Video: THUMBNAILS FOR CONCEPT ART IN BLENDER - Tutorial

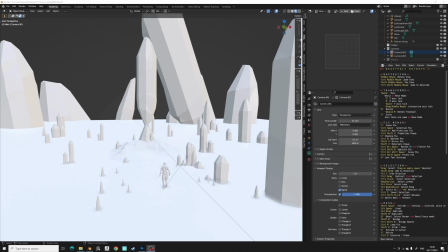0s
Hi there, everybody. Daniel from Concept 101 here. Today, I'm bringing you a very quick tutorial,
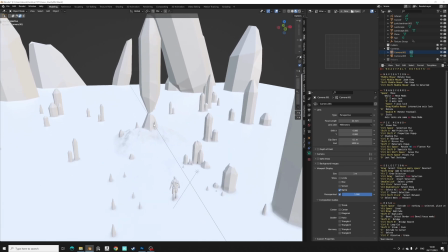5s
which is to do with my kind of speedy and efficient method for doing black and white thumbnails in Blender.
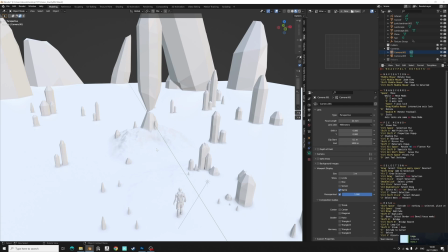13s
Black and white thumbnails, obviously, something that a lot of concept artists show in their portfolios, and they can be quite tricky to do. So, this is how I personally approach it. Now, this does involve Blender.
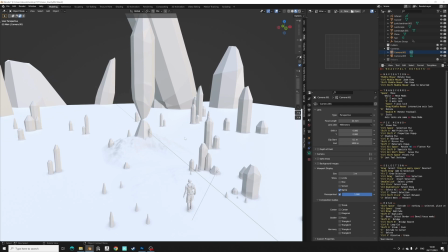24s
In terms of things I am going to cover, I'm going to talk very briefly about camera placement and some of the basics of that, and then also how you take this stuff into Photoshop to make fun of kind of thumbnails, essentially. What I won't be covering is things like painting technique. You'll have to figure that out for yourself.
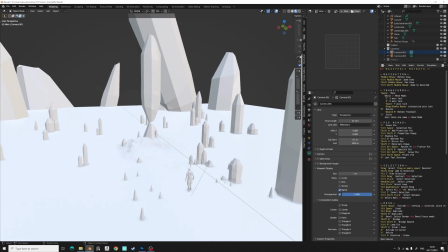42s
Anyway, when might you be doing thumbnails? Well, thumbnails are a really kind of basic part of the concept art process. It's something I've had to do for films and video games in the past, and I find them to be a really quick and efficient way to kind of start conversations with directors or game leads.
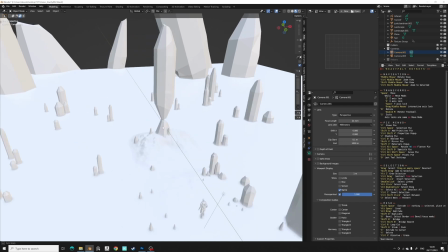57s
So this technique, like I said, mainly involves Blender, and it really doesn't require any insane skills in the program.
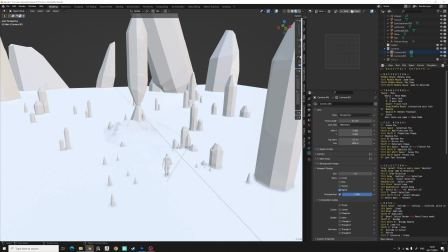65s
It's a very basic process that I've put through for myself, really, to make sure that it's as kind of simplistic as possible, because a thumbnail ultimately needs to be simplistic to get the right idea across.
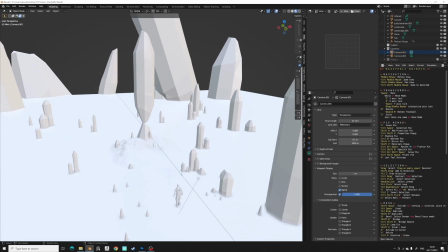77s
So as you can see here, I've built a basic little set for myself, nothing too complicated.
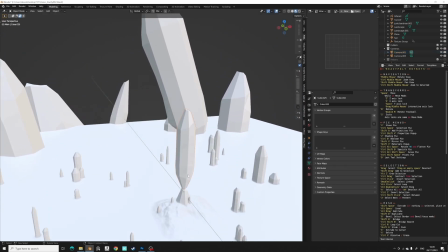82s
All this geometry is super basic. I've got my little character here, which is something I built a while ago,
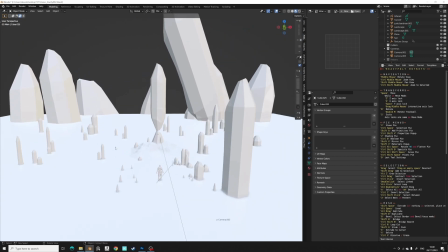89s
and I've kind of just set up this, like I said, basic set, which I can move my cameras around to find some compositions.
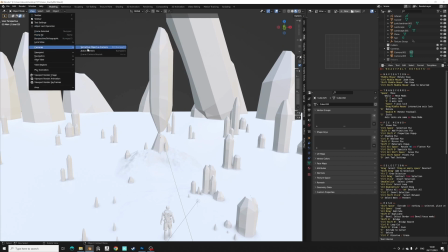95s
So let's start with that. So I'm going to go into my active camera here, and you can see I've got some horrible zoomed out view.
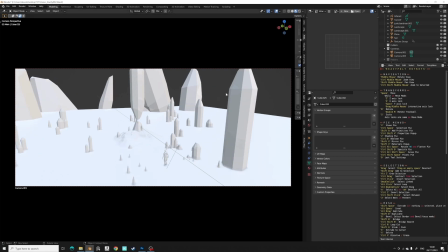102s
We're using an anamorphic lens, so
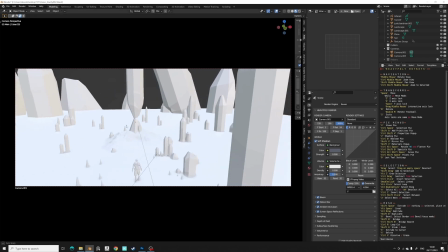106s
2350 by 1000, which is kind of like a standard film screen size.
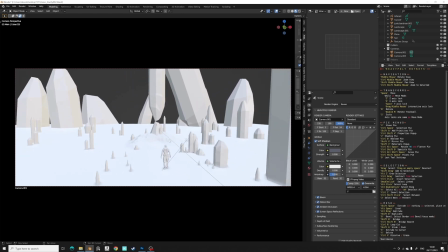113s
And we're just going to start moving around and trying to find some nice camera placements.
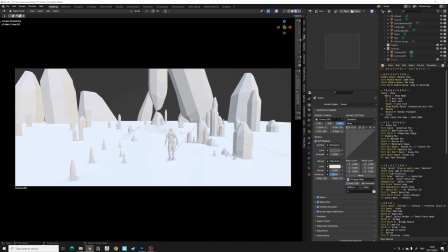117s
Now, in terms of a few basic things to think about when you're placing your camera, one really easy thing to always do is to think about your thirds and your center line. So we have our two kind of main composition focal points, the big crystal tower in the center here, and our character.
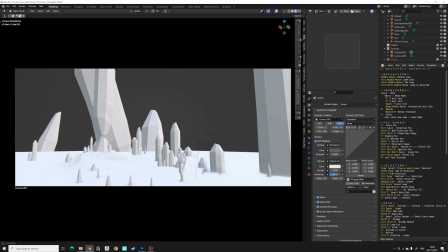132s
And, if you want to check those points, I know from experience that maybe placing these two things here is going to be roughly on the 2/3.
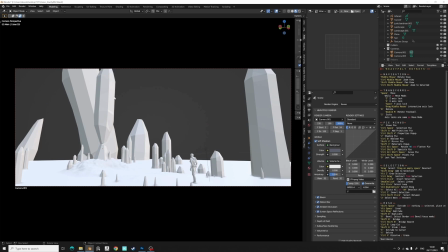140s
So maybe this starts to look good as a composition. But if you want to check this stuff, select your camera here, move down to your object data properties for the camera here, go down from viewport display into composition guides, and then you can click on thirds,
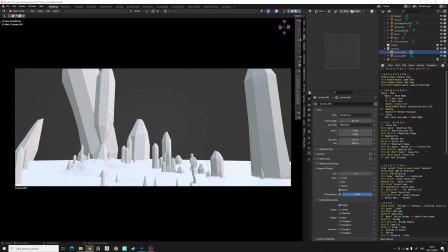156s
for example. Yeah, pretty close to see, actual guidelines for where your stuff needs to be.
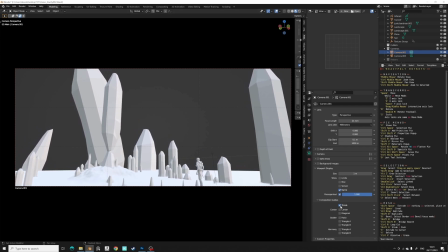162s
So you could put a camera here, for example, or we could switch it to the center line so we know where the center of the frame is, and then we can make sure that,
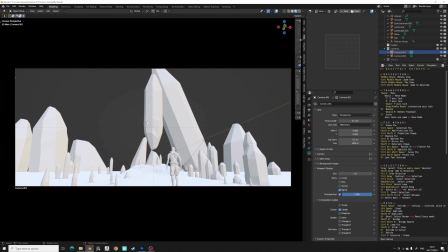170s
at least one of our elements is in the center of frame to create a nice dramatic effect. Something else to consider when you're choosing your cameras is focal length. So this is a really essential kind of part of camera choice because different focal lengths give different effects.
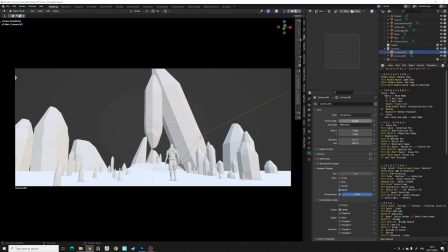187s
So right now we're using a 21mm focal length. You can find all of this stuff again in the object data properties for your camera in Blender. If we change this, for example, to a 35, we're going to kind of crop in a lot more.
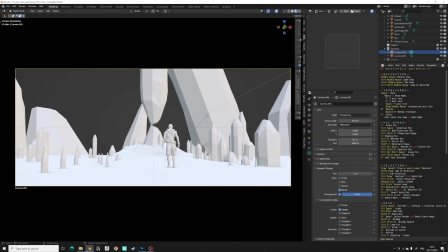201s
We're going to be seeing far less of the environment because it's a much kind of tighter lens.
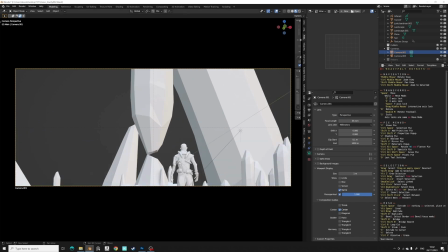205s
We can go even tighter into, for example, a 55, right? And we're going to see even less of the overall environment.
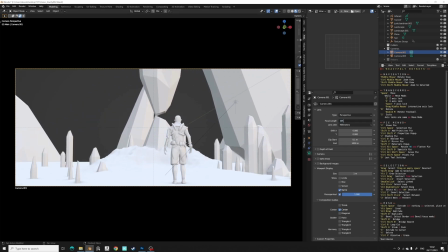213s
We could even go into a 105 to get very, very close. Kind of an almost over the shoulder shot here.
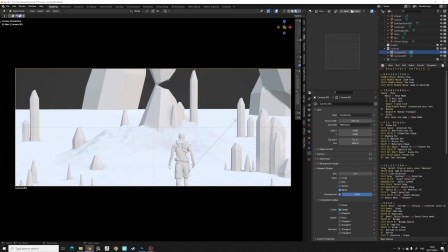220s
Now, different camera focal lengths really kind of evoke different feelings.
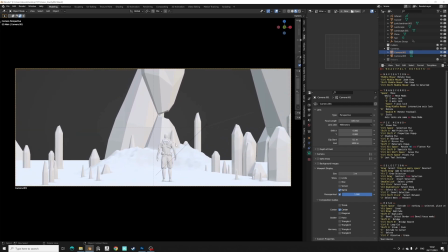225s
105, because it's so, I guess, it flattens the image a lot.
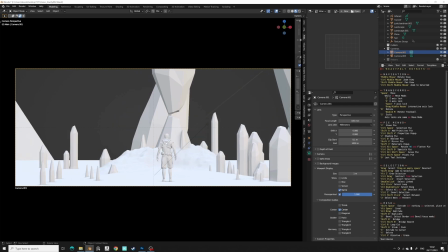229s
It can create a nice sense of, I suppose, composition, but it's not going to create a lot of depth.
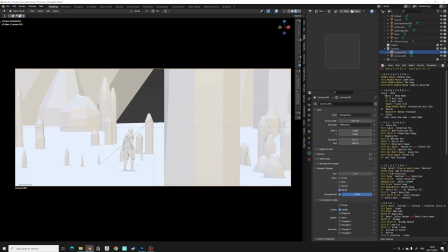234s
It can also, if we move our camera over here and we hide it behind a pillar or something, maybe it's going to give you that effect of somebody snooping on this dude with like a long lens camera,
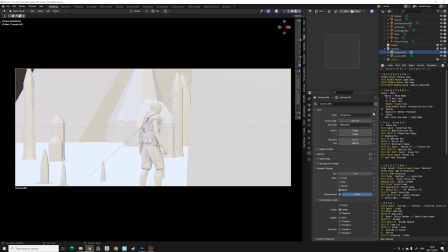244s
some kind of detective or something. And again, if we go to 21, this is a lot more dynamic.
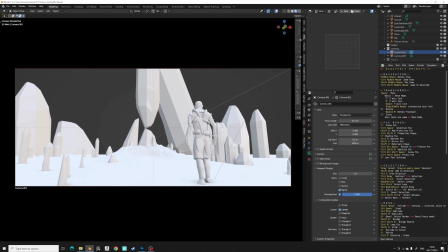249s
We're seeing a lot more of the environment, a lot more depth. We can put that really close to the character, for example, to really get a sense of the scale of this environment.
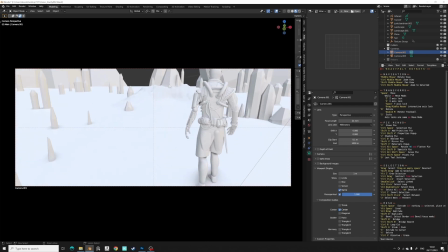258s
Another thing to consider when you're playing with your cameras is the cinematic versus production value of the image.
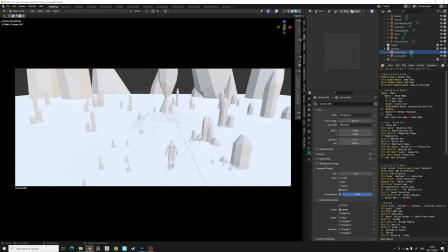265s
So this is something that I haven't seen discussed that much, but I just wanted to bring it up quickly in this tutorial to say that, there's two things to consider when you're making an image.
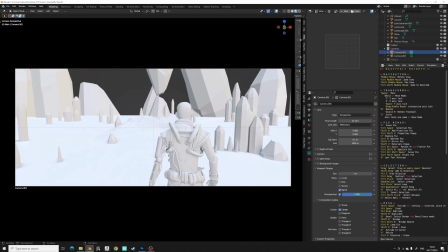273s
Number one, is the image cool and cinematic? So if we have a, let's get a 55mm here, for this 55,
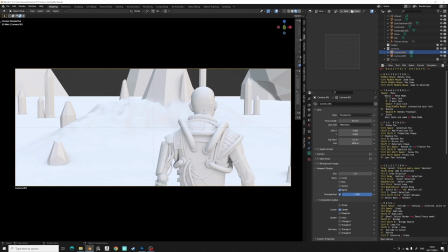283s
this could be a very cool and cinematic shot if we have nice lighting, right?
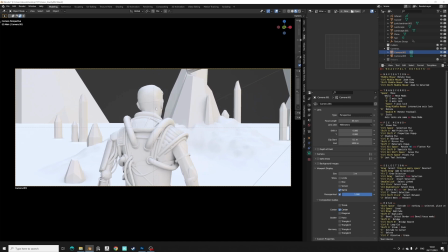286s
We're behind our main character, he's in the center of frame, could be walking towards this, big epic focal point,
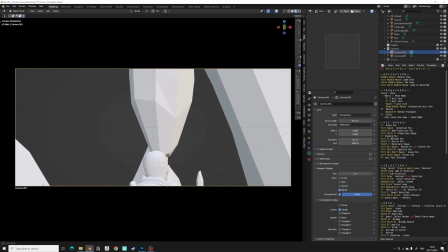292s
and then the camera is going to pan up, and we're going to get a really great sense of scale. this doesn't
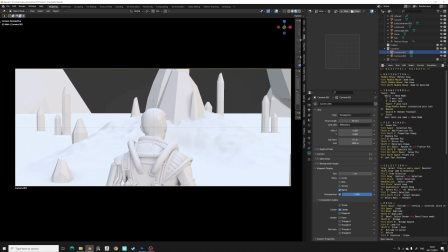298s
show off the environment. However, And I think that's where this idea of production value comes in.
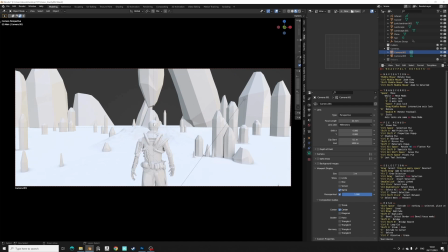301s
So sometimes when we're making concept art, part of the reason we're making it is not only to create a cool looking image,
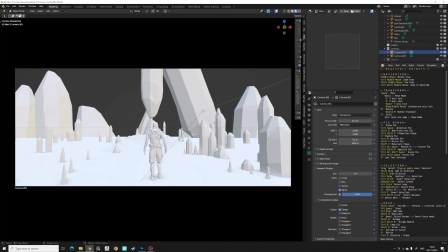308s
but to also provide a lot of value to the director or production designer or environment team. So sometimes we have to try and balance these things.
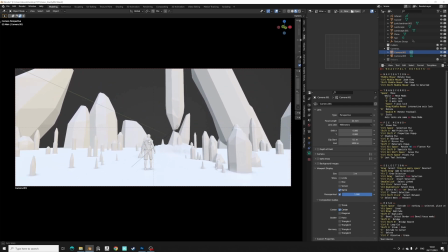318s
So for example, a larger kind of like zoomed out image like this using a 21mm focal length is going to show way more of the environment,
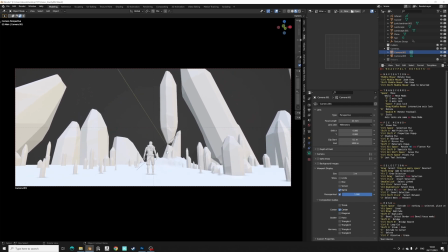325s
and it's going to be way more useful to somebody who needs to build this as an actual physical set. So that's also something that you might want to consider is like, yeah, how much of this environment do I really want to show? How much of it do I have to show? And how cinematic do you want to go? So you've chosen your camera length.
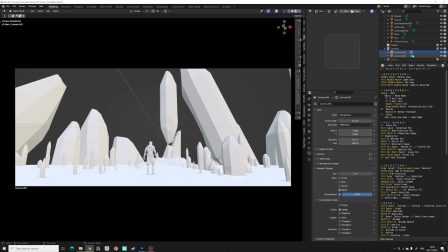343s
I have one that's already pre-baked in right here. So I think it's quite a nice one.
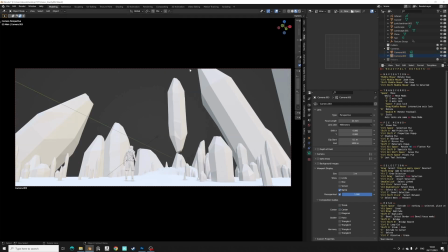347s
We've got both of our characters both of our focal points kind of in the central third-ish. Everything's framed nicely. We've got some good headroom above our crystal here. So now what do we do? Well, what I like to do, again,
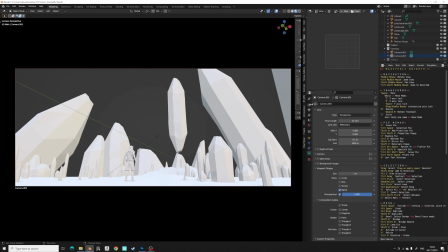361s
and this is all in the aim of simplicity, is I like to go into a little render engine called Workbench. So you can find this by going into your Render Properties tab, clicking on Render Engine, and switching to Workbench over here.
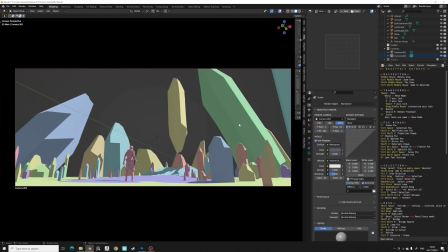374s
You're going to start getting this view, hopefully, when you load it up. Then we're going to go down into Lighting, down here, and we're going to go from Studio to Flat. Then we're going to switch to our viewport shading, so we can actually see this stuff happening. So now this is what we're looking like.
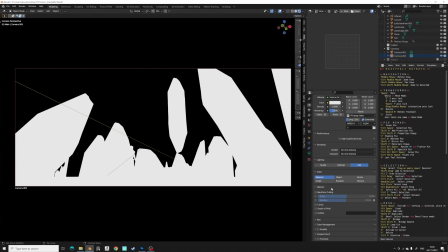390s
I'm going to go down into Options down here. And I'm going to click on Shadow, which gives us this cool shadow effect.
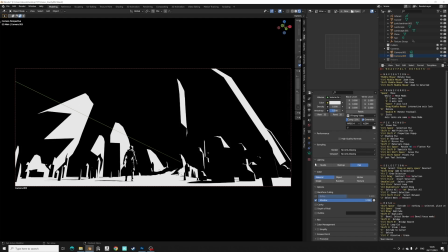398s
And then I'm going to turn this the whole way up to 1. And we're going to get this kind of very, very sharp black and white effect, which is looking cool already. Then we're going to go into Shadow Shift and make sure that this is set to 0. And we're going to look at Shadow Focus and make sure that this is set to 1.
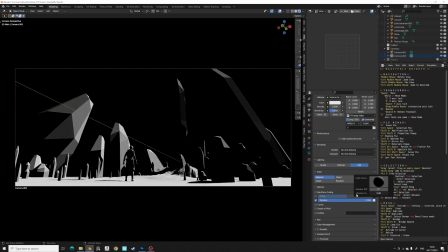415s
If you soften this down, you're going to get a lot kind of more of a diffuse look where it's going to show you like more of the actual faceting of the light.
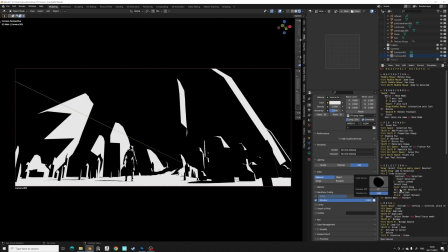423s
If it's turned up, you're just going to get this pure black and white read, which I think is really cool and effective. And then to move your light direction around, you just need to select this little sphere here on the right and just move it.
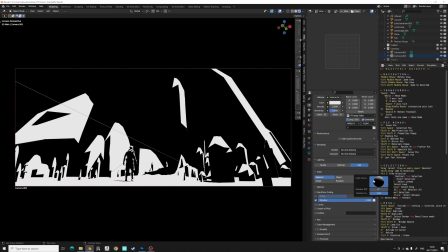435s
So as you can see, this is really, really basic.
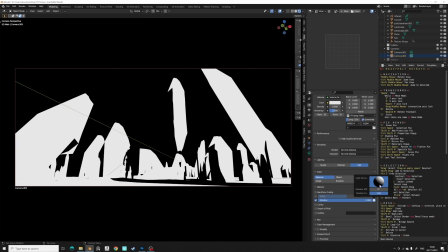439s
And I think what you need to consider when you're using this tool is, a thumbnail should read quickly and effectively and very easily. And that's exactly what we're trying to do here.
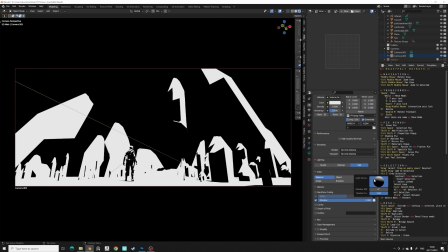448s
So when you're moving your light around, if we put it here, for example, we're not going to get a clear value read from this composition, right?
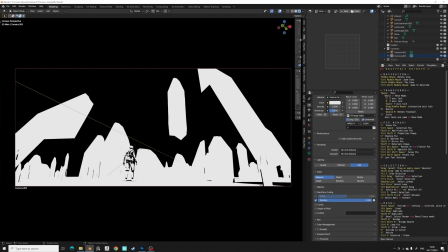456s
Our main character is totally blown out by the light. He's up against a really bright background as well. The crystal, at least, is kind of separated, but we're not getting any form read over this. So it's not really an ideal lighting situation. So what we want is something that shows some form, allows for simultaneous contrast around a focal point,
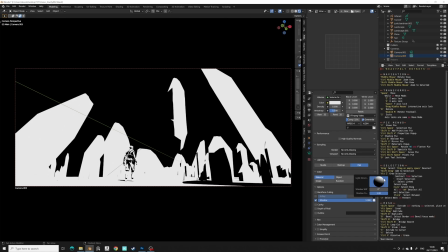475s
and doesn't kind of ruin the sense of depth in the image. So I'm thinking of something probably a little bit more to the right here, something like this.
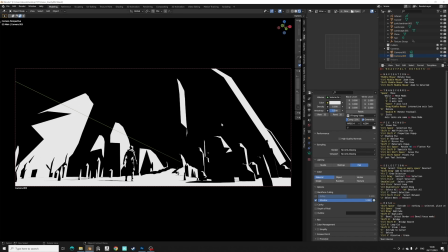484s
So as you can see, we're getting a lot more kind of simultaneous contrast on our character here. The left side of him is kind of in shadow, while the piece of crystal he's sitting against is much brighter.